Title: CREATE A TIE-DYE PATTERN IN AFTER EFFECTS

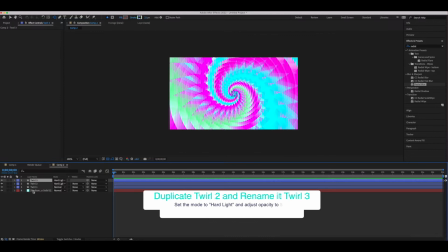(4:12)
We're going to copy our twirl layer one more time. This is our third twirl layer, and we're just going to adjust the opacity on this one, and that's going to give us that blurred effect that we want later on. So next we're going to go up and create a adjustment layer and create a blur on top of that adjustment layer. So we're going to rename this layer the blur layer.
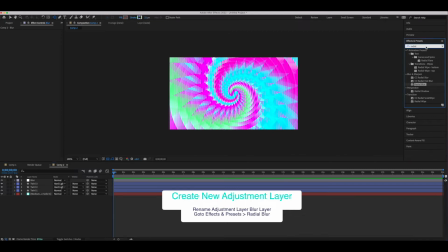(4:36)
And of course, go to effects and presets and get a radial blur. Now to make this pop, we're really gonna go into our radial blur layer and go into the type setting and choose zoom. And from there, we're gonna adjust the amount to something over 50%. In this instance, I chose 63.
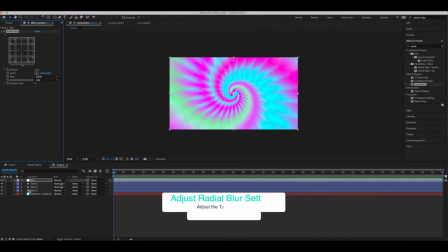(4:55)
Now, what I didn't do at the beginning, which you could do, is animate our twirl one layer.
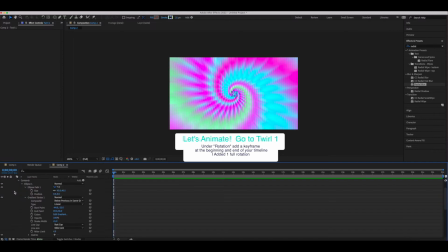(5:01)
So we're gonna do that now. Once again, once you feel comfortable with this project, you can do it yourself at the beginning. But we're gonna go into our transform and animate the rotation first by going to the beginning of the timeline and adding a keyframe,
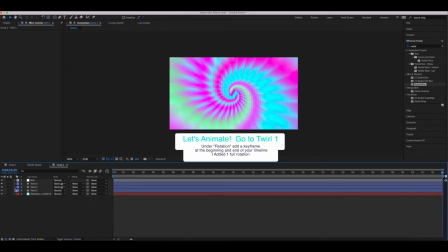(5:14)
and then adding one rotation, and then adding a keystroke at the end of that timeline. And we're gonna do that for each of our twirl layers. And the intent on this is for everything to rotate together.
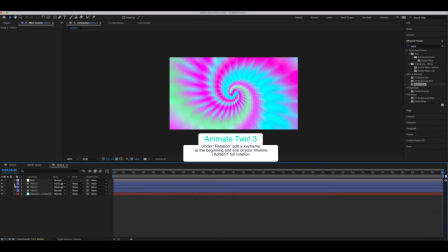(5:31)
So I'm content with the animation as well as the overall makeup of my twirls. However, it doesn't look like a t-shirt. So in order to do that, what I did was I went to Google Images and found a fabric.
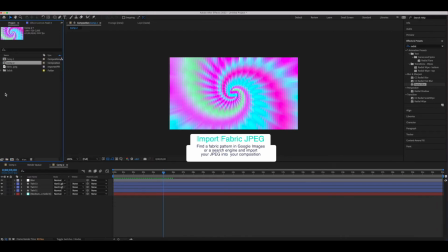(5:46)
And I took that fabric layer, that JPEG image of fabric, imported it into After Effects.
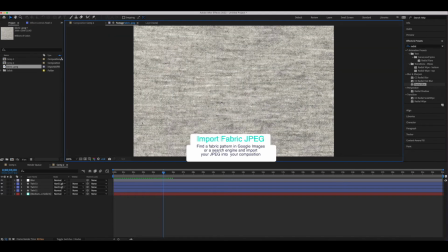(5:52)
And then what I'm gonna do is drag that down above my twirl layers.
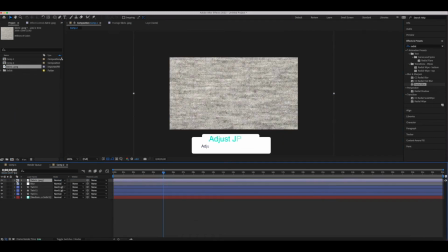(5:58)
I made sure my image had a lot of contrast to it so that when I set it to, as you can see, I set the mode to soft light, it really starts to look like a t-shirt.
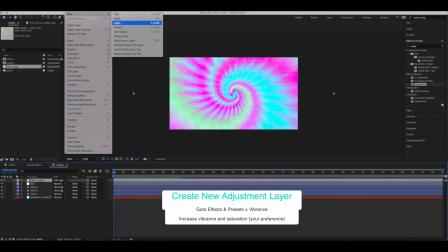(6:13)
So next we're going to add a new adjustment layer, and then we're going to go into effects and presets and look for the vibrance effect.
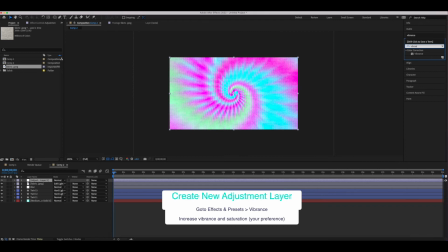(6:22)
We're going to add that to our adjustment layer and increase our settings so that we have a highly saturated and vibrant look to our twirl layers. Now, what I'm going to show you next is how we can get a variation of this look with less steps.
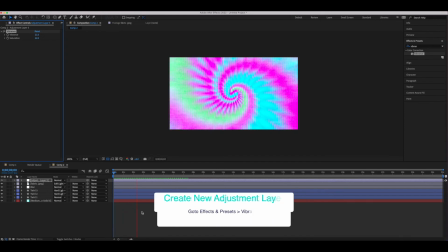(6:39)
And I'm going to show you how you can use the curves layer to really bump up the color.
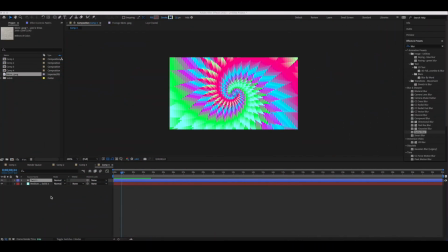(6:46)
So I'm going to show you how to do a variation on that, and we're going to do the exact same thing I showed you previously, except this time after we delete that zigzag on our second twirl layer,
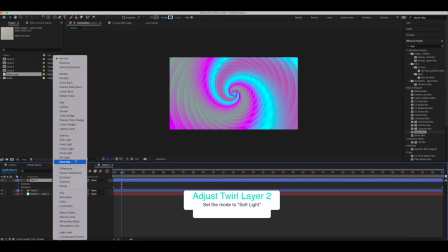(6:59)
instead of actually making an additional twirl layer, twirl layer 3, we're going to just set that second twirl layer to soft light,
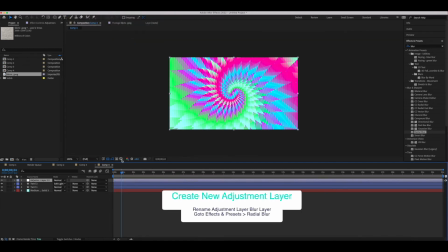(7:07)
and then we're going to go right into our adjustment layer and our radial blur. And we're going to do it a little differently this time. So the settings previously were set to zoom and 63%, but as you can see, we're gonna leave it on spin, and we're gonna adjust the amount to about 57 this time so that we get a more spirally look.
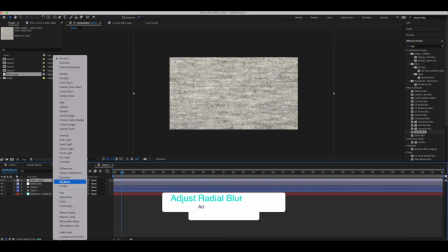(7:31)
And that way, when we set our t-shirt layer to soft light, we get something a little softer,
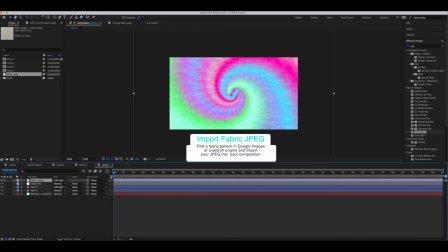(7:37)
or almost watercolor or airbrush look with our tie-dye.
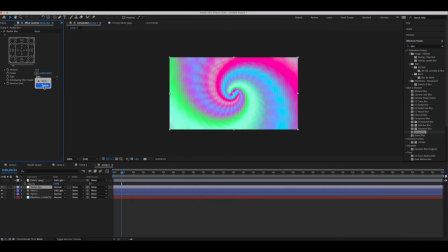(7:42)
Or if we set it back to zoom and adjust the amount,
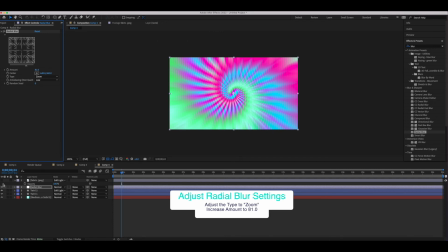(7:48)
we can have a more intense and rugged spiked look to our tie-dye pattern.
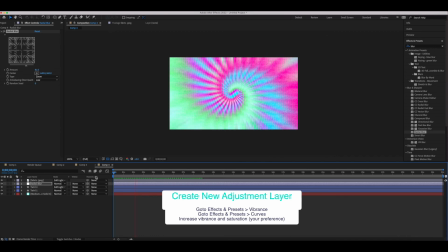(7:58)
Now, as you'll recall previously, we wanted to really bump up the saturation and the intensity of the color to make it look more tropical. We're gonna do that again.